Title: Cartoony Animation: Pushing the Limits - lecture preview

Well, hello, from this cartoony animator to you cartoony animators. Today I have a really fun class prepared for you. It involves one of my favorite topics when it comes to cartoony animation. We're going to be talking about tricks that are usually reserved for 2D hand-drawn animation. And today I'm going to show you these tricks in both 2D and CG.
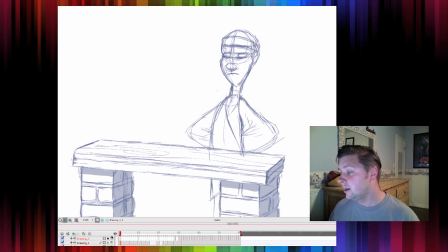So here I've set up a 2D shot of a character who wants to try and break these boards with his head. And I've already done the keyframes as well as some of the in-betweens leading up to the smear frames. This is an exercise pretty much about smears, so I didn't want to have to walk you through the entire animation.
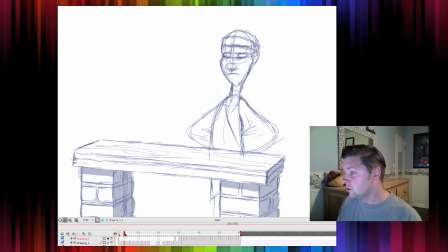I just wanted to show you how I would do the smears. So as you can see here, he's standing there looking at the boards, and then he anticipates back, and then I've left some frames blank here where he's gonna where the really fast motion happens.
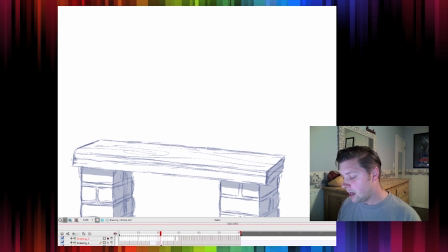He smashes his face on the boards, and then all of a sudden he recovers and he's completely knocked out because he clearly was not strong enough to break the boards with his head.
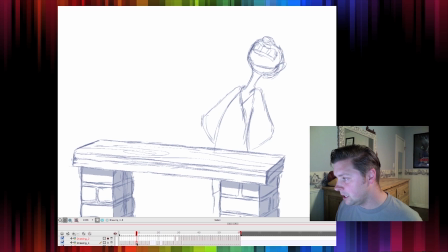So as you can see, it's a pretty slow action here, so there would be no reason to use smear frames. And then as soon as he starts to go back down,
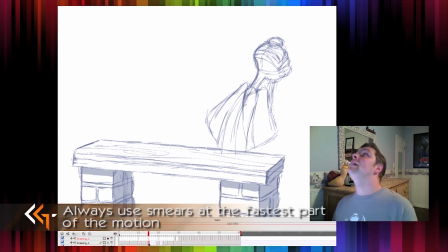obviously the fastest part of the motion is going to be when he's quickly slamming his face into the boards.
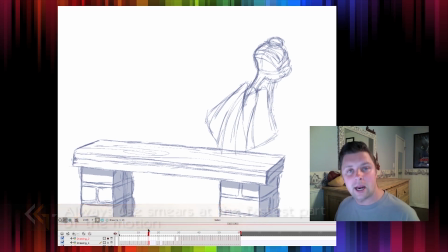So what I've done here is I left 3 frames. I think it would take 3 frames to get his face down to the boards. I want this to be a very fast action, so I'll probably have 1 frame of an ease into the action,
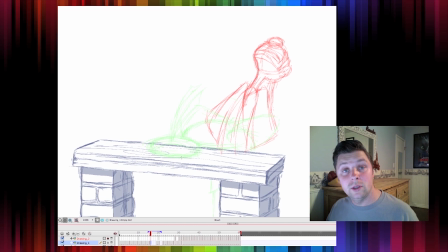and then I left 1 frame to do the smear, because again, it's the fastest part. So you can see his head is up here, and then the next keyframe is all the way down here, without any breakdowns in between. So I'm just going to do one
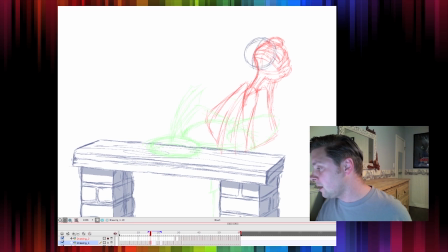frame of him coming out of this up pose. And I actually might, you know what, I'm actually going to make him almost anticipate up before he goes down,
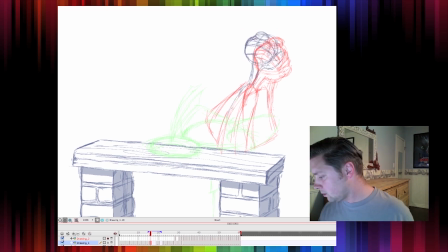so to get that arc going a little stronger. Torso is starting to move forward. Actually, you know what? I'm going to rotate this head back a little bit just so it looks like his head is dragging a little bit more.
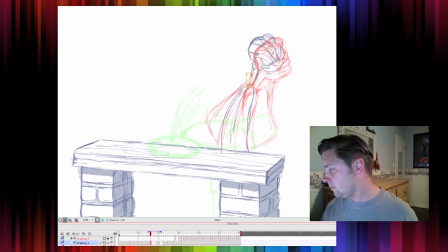And then I'm going to actually lead with his torso.
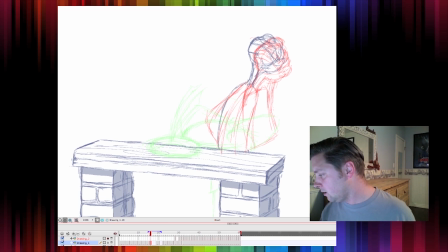So his chest is going to sort of puff out here a little bit more and drag the body. And his arms are still back.
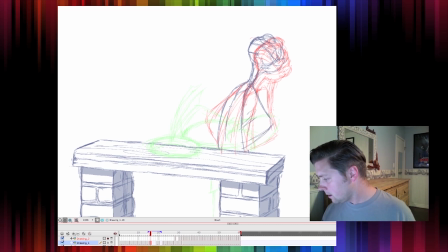So as you can see, he eases in for those 2 frames. I'm actually going to make him, like I said, his nose is going to angle back like he's dragging his head.
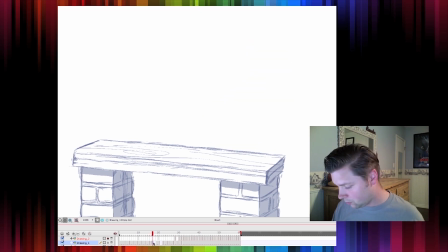And then, so that's going to be for 2 frames. And then here comes the smear frame. Now, I want you to watch this. Look. There's only 1 frame between these 2.
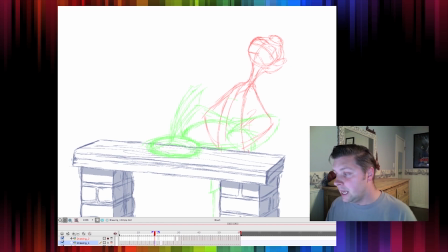There's the high point and the low point. If I just let that play the way it was, it would strobe. It would look like it went from this position up here all the way down to there over 1 frame, and it wouldn't feel right. It feels like there's a lot more that has to happen. So this is where I would do the smear.
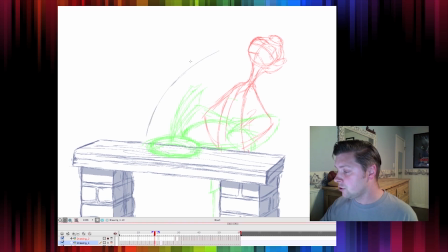And I'm going to follow this arc here, that you can see the natural arc of this action would be like this.